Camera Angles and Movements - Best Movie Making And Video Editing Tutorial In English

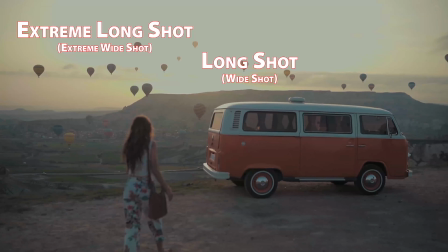(0:02)
Hello friends, in the previous video lecture, we had learned about the different types of shots.
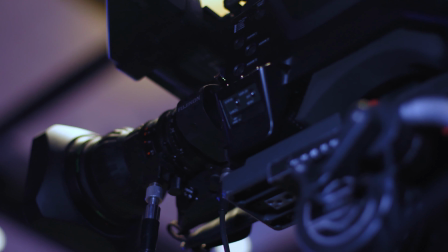(0:07)
In this video, we shall learn camera angles. There are certain basic angles which are normally used in movies or documentary videos.
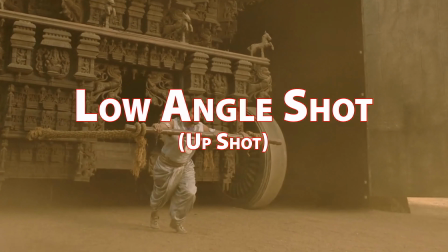(0:16)
In them, the first one is low angle shot, also called up shot.
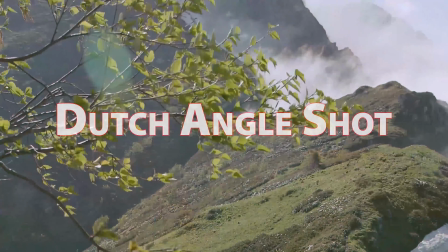(0:20)
There's high angle shot or down shot, Dutch angle shot, over the shoulder shot or behind the shoulder shot,
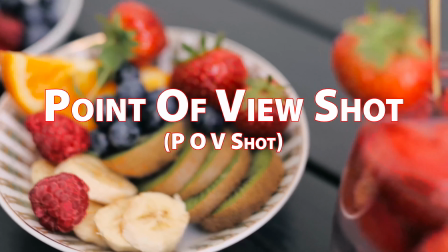(0:28)
and point of view shot, which is also called POV. First, let's start with low camera angle.
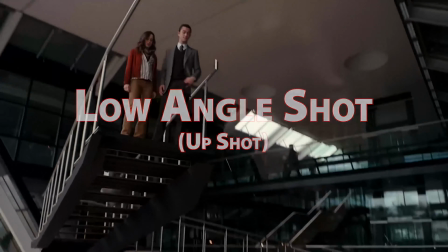(0:35)
This shot is used to show the subject, that is, the actor or the villain.
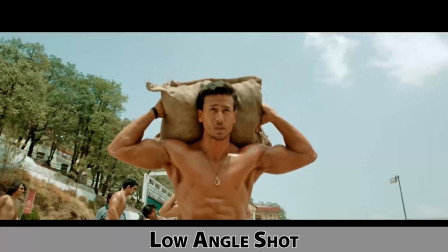(0:40)
For example, you must have seen that in many films, the entry of the villain is shown from such an angle.
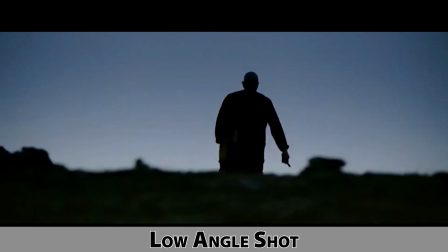(0:47)
This is also known as an up shot.
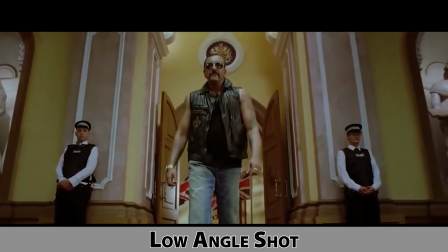(0:50)
Here, the camera is kept below the eye level of the subject, and the object is shown large.
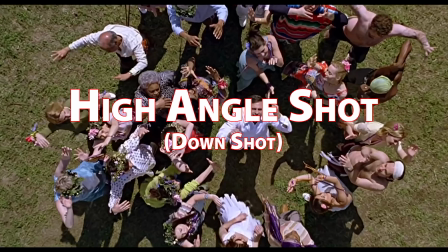(0:56)
After this, there's high camera angle or down shot. This shot is the opposite of an up shot.
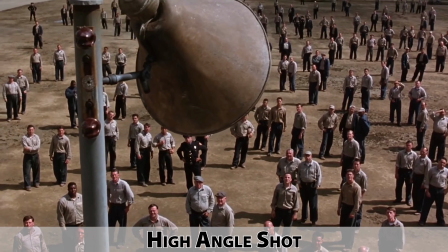(1:03)
Here, the camera points downward from a high position. It is used to show the subject as someone who is powerless, weak, or scared.
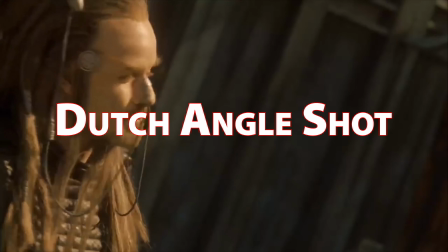(1:12)
The Dutch angle shot involves a slight tilt in the frame.
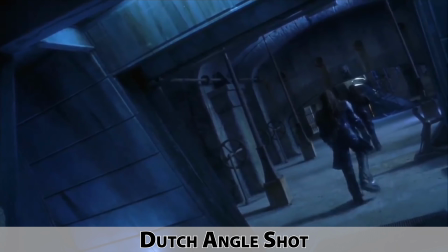(1:17)
Such a shot is used to show something that is wrong or something that feels sinister, like an uneasy motion.
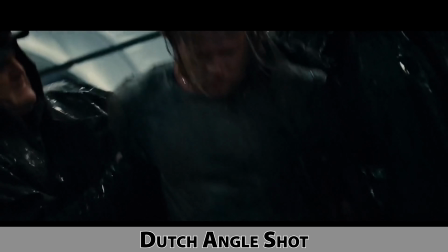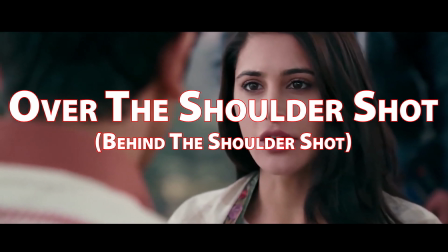(1:31)
After that, we have over the shoulder shot or behind the shoulder shot. This shot is used to show a conversation.
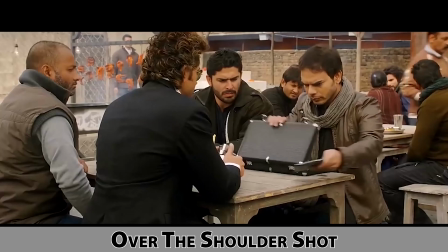(1:38)
This can involve a close-up shot or a medium shot.
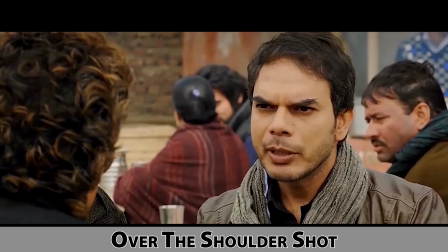(1:42)
When two people are talking to each other, one character is shot from behind the shoulder of the other character.
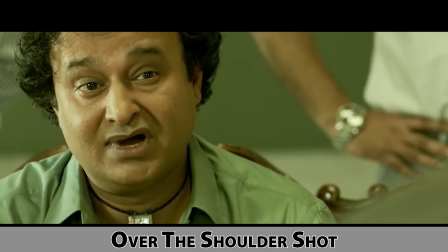(1:48)
This shot is mainly used for a conversation. Then there's point of view shot or POV.
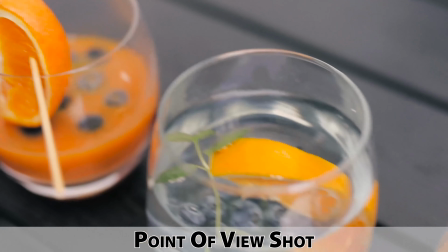(1:57)
In this shot, you can see what the character itself sees from its own point of view.
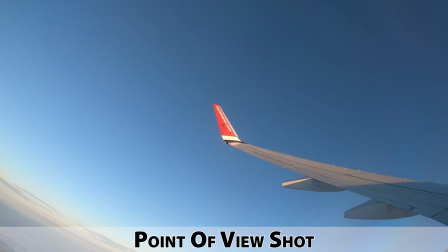(2:05)
This shot is used when the character is seeing something,
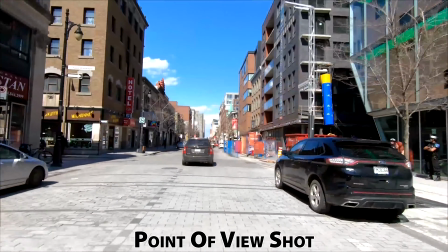(2:09)
like if the character is working on a computer or is seated on the driver's seat driving a car.
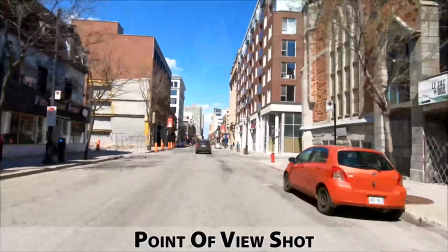(2:16)
In such cases, you can show what the character sees and show the mind status at a personal level.
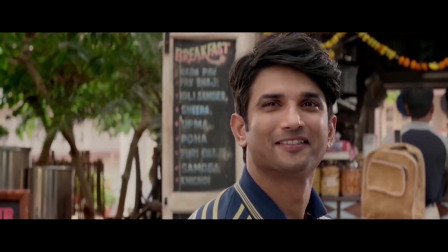(2:24)
Keep in mind that adding multiple camera angles in your shoot also adds emotions,
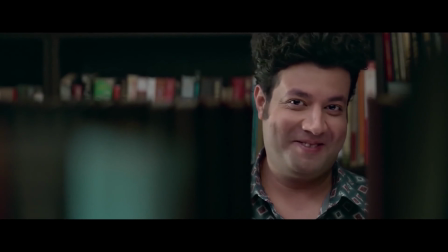(2:30)
intensity, and variation to your shoot, and makes it helpful for the video editor to edit the story.
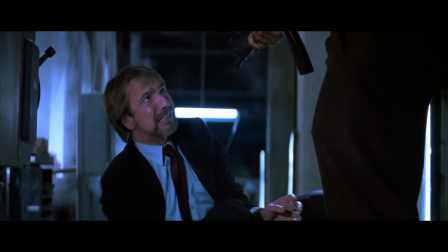(2:37)
However, also keep in mind that adding camera angles isn't always better.
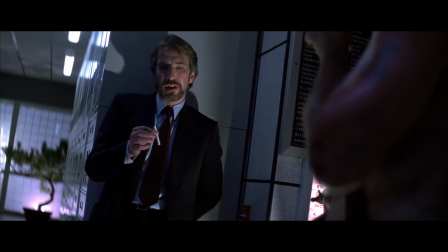(2:43)
When shooting from a different camera angle in your scene, do question yourself whether adding the angle is worth it.
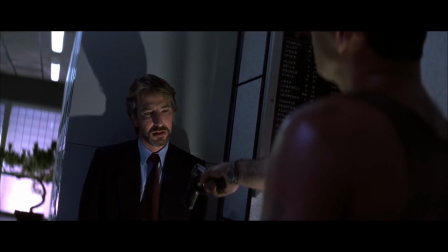(2:51)
Camera angles are for the purpose of enhancing your story and not making it boring.
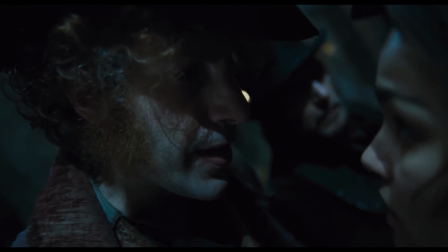(2:57)
So, only shoot what is important. Please don't add unnecessary angles to your scene.
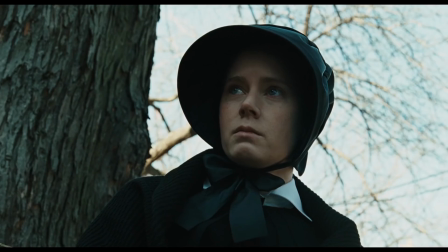(3:03)
So friends, these are the kinds of camera angles. See you in the next video. Thank you.